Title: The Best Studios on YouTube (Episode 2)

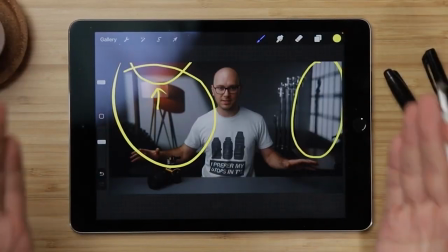So all of this is done with artificial lighting, if you can believe it or not. But he's used all these great techniques to create the illusion of an entire world happening off camera.
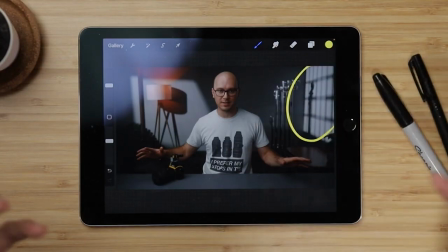So for instance, this light over here feels like moonlight or light streaming in from a window on this side of the screen.
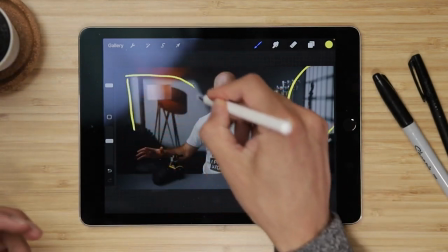And this one over here kind of feels the same way. It feels like light coming in from another light source shining in from this angle here.
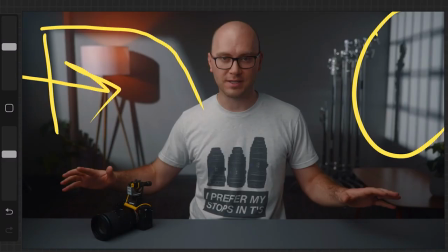And it feels like, again, moonlight or some very cinematic lighting technique.
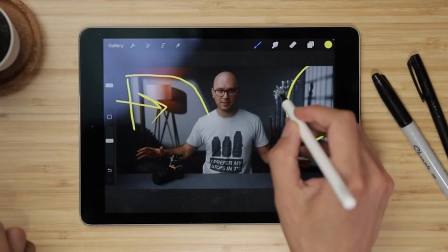And they also cast this beautiful light and shadow across all the stuff he has in his backgrounds.
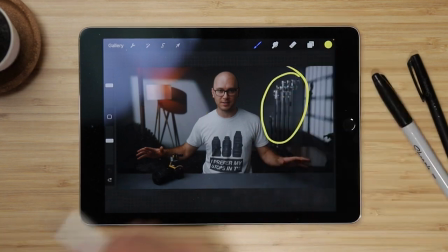You can see right here, these C-stands normally would just kind of be standing
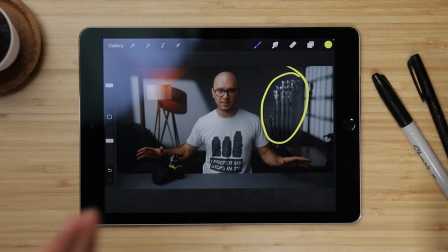there, but now they look really nice and very intentional because of the way the light reflects and wraps around them from this light projection he's got going on. And by doing so, you can see here he's taken such a simple,
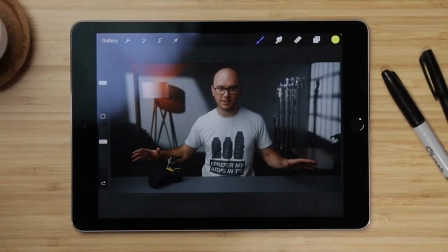sparse background and made it feel very rich simply by using light and shadow to create this texture.
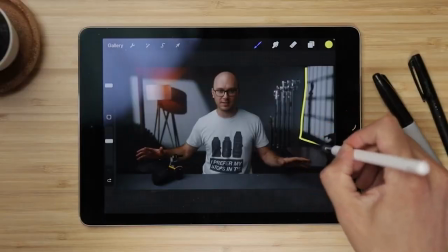And by the way, fun fact, I believe he used mirrors actually to achieve this look right here on the wall.
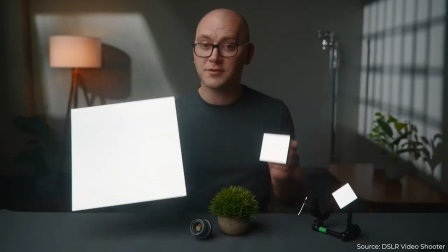You can check out this video here where he explains how he does this. This video absolutely blew my mind.
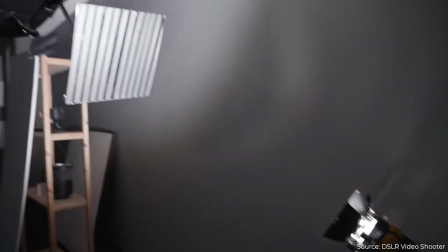But you can also accomplish a similar effect in other ways too that are thankfully much less difficult and much less do-it-yourself if you're not super inclined to do that. Namely, one thing you can do is shine a spotlight through some objects like trees, like I've done here in my background. If you can kind of see here, there's a pattern of leaves and stuff on the wall, right? Because I have a light over here shining onto the wall through those leaves. You can also use projection attachments and what are called gobos, little almost cookie cutter things you can put in front of these projection attachments to cast whatever shape you want onto the wall behind you.
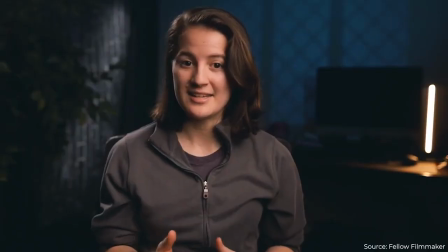And if you're curious about this magical thing called the gobo, check out this video here by my friend Heather over at Fellow Filmmaker, where she explains how to use them. So I hope you enjoyed this video. I hope you learned something and got some tips that you can take to immediately help you design a better studio for yourself. But I know how frustrating and difficult this process is, especially if you're sort of new to this process. So if you're curious to see a more in-depth breakdown of the step-by-step principles that I use to guide students to build their own studio at home or in their office, I have an in-depth longer video for you on that. It is a little bit long for YouTube, so I've put that on our website. You can find the link to that down below on the Dream Studio course website. Otherwise, you can check out one of these other videos here on YouTube where we break down some more of these studios and give you more tips and tricks to build your own studio at home. So I'll see you in one of those places, but regardless, I'll see you in a couple seconds, and much love, my friends. I'll see you in a bit.